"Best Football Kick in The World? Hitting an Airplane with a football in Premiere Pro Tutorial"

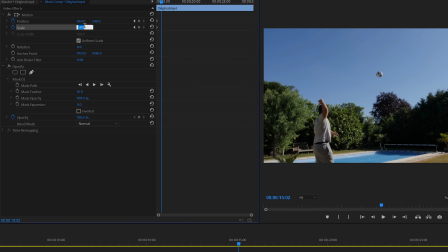[4:10]
Try to look at the beginning animation and use it as a reference.
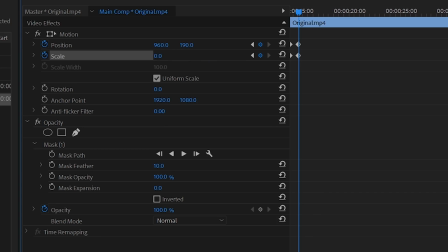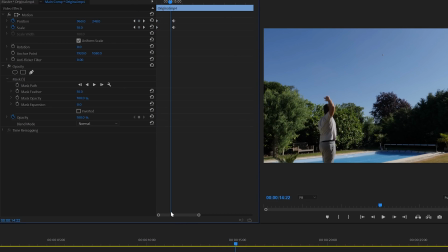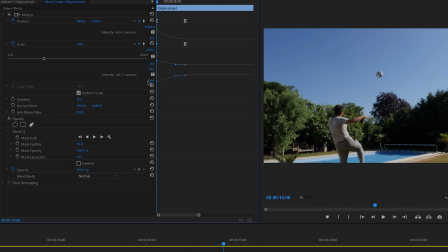As the ball will travel a very long distance to the plane it should also go a little bit faster.
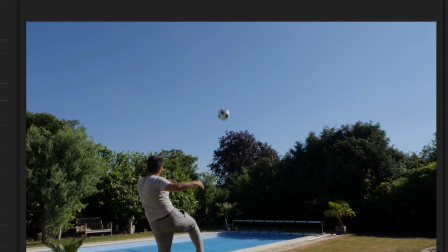[4:55]
So when I kick the ball until the fake VFX ball animation I'll cut
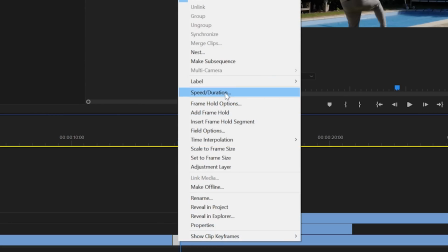[4:59]
that clip and speed it up by 200% so it's double as fast.
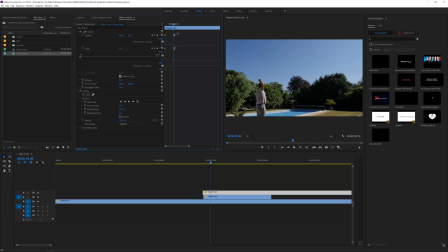[5:04]
This will emphasize the speed of the ball and make it blend together a little bit better. So now we have a nice and smooth ball animation all that is missing is our plane. I wanted to do my ball animation first so we can create a smooth animation upwards and calculate our plane's position according to the ball's position.
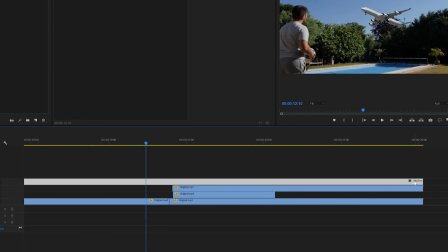[5:22]
Import a PNG plane image and scale it up to your preference. Now animate the plane from the right to the left. If you want an in-depth plane animation in Adobe Premiere Pro tutorial you can click on the cards right here. I actually mean right here. I actually have a great tutorial on fake animations in Adobe Premiere Pro.
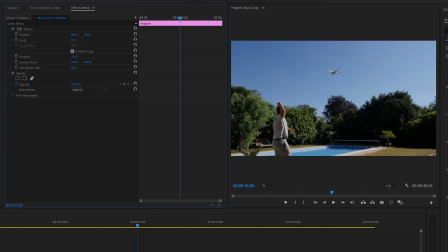[5:43]
Try to animate the plane so that when the ball reaches this position the plane is as close to that position. It doesn't need to be perfect as the ball will be too small to see and the plane actually moves while the ball is also moving so you kind of have to calculate some math so you actually look smart and end up with a good animation.
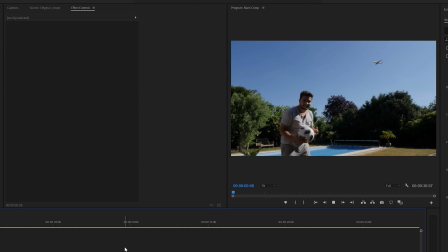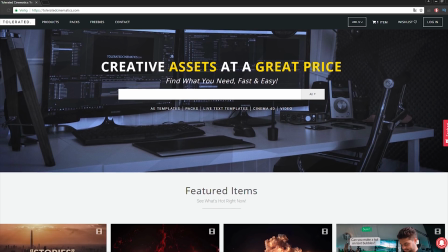[6:10]
Before we continue this video I would like to present you our website designed for filmmakers and video editors to improve their workflow.
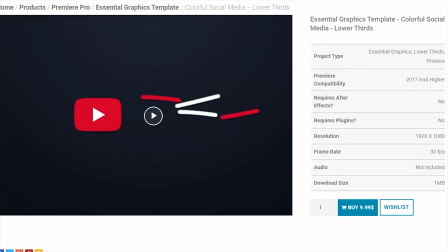[6:18]
We offer templates, presets, high quality pre-made packs, soundscapes, essential graphics and much more.
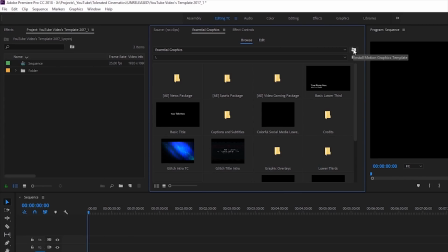[6:25]
If you don't have time to create something of your own or you just want to speed up your workflow definitely check out our website with the link in the description below. Once you have animated that you have your entire animation almost done.
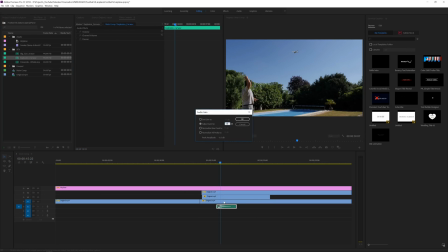[6:42]
All I need to do to improve this effect is add a plane sound effect in the background so it feels like an actual plane is flying over.
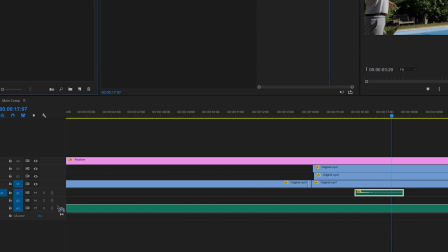[6:50]
I also added a far explosion sound effect like one of the engines get hit by the ball.
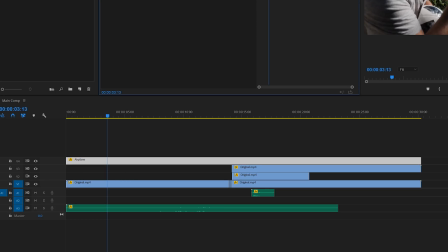[6:56]
And I also added a fireworks whistle sound effect to the ball kick so it seems like it's a very very hard kick.
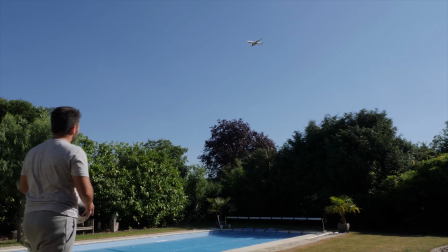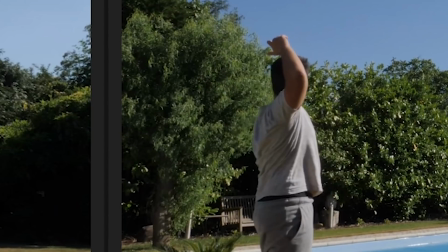[7:11]
I also noticed the shadow of the ball while it's falling in this tree. I'll actually create a new layer with an add frame hold and mask out the shadow.
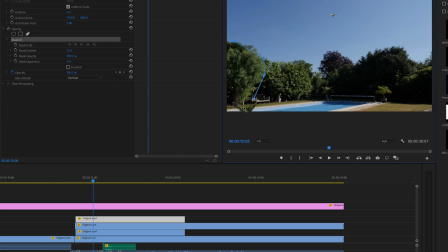[7:19]
Here we want to animate the mask path because it's very close to myself and otherwise you would cut off my body so that's not what we want so simply animate everything that you need to cover up that shadow. Make sure you trim the video only for the length of the shadow so it doesn't need to be any longer and you don't need to do any extra work.
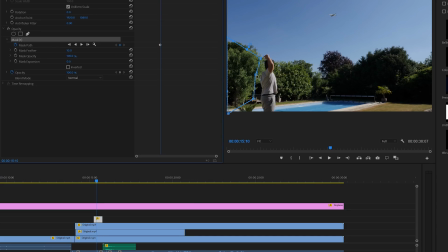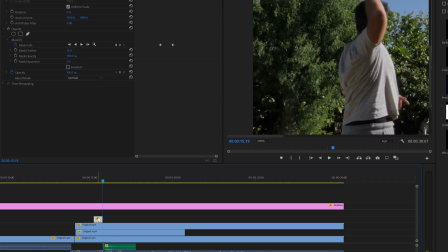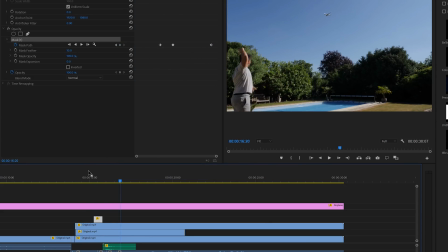[7:50]
Next we want to make sure that the plane actually flies behind us.
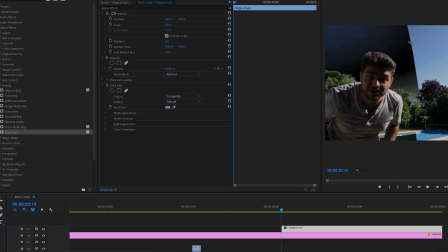[7:54]
To do this I duplicated my original footage and disabled all the other layers so I can concentrate on this only layer.
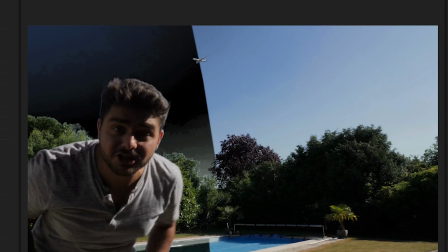[8:01]
Then I will use the ultra key effect to key out the sky. The sky is completely blue so this we can use as a reference color.
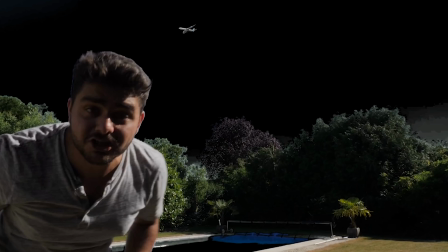[8:08]
Play around with the settings until it's completely keyed out.
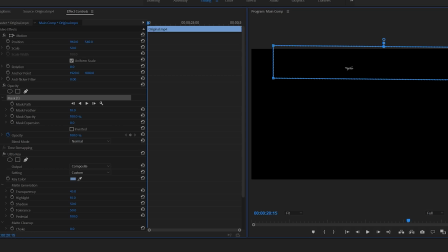[8:12]
Next we want to make a simple mask around the area that the plane is covering and then it should be fixed.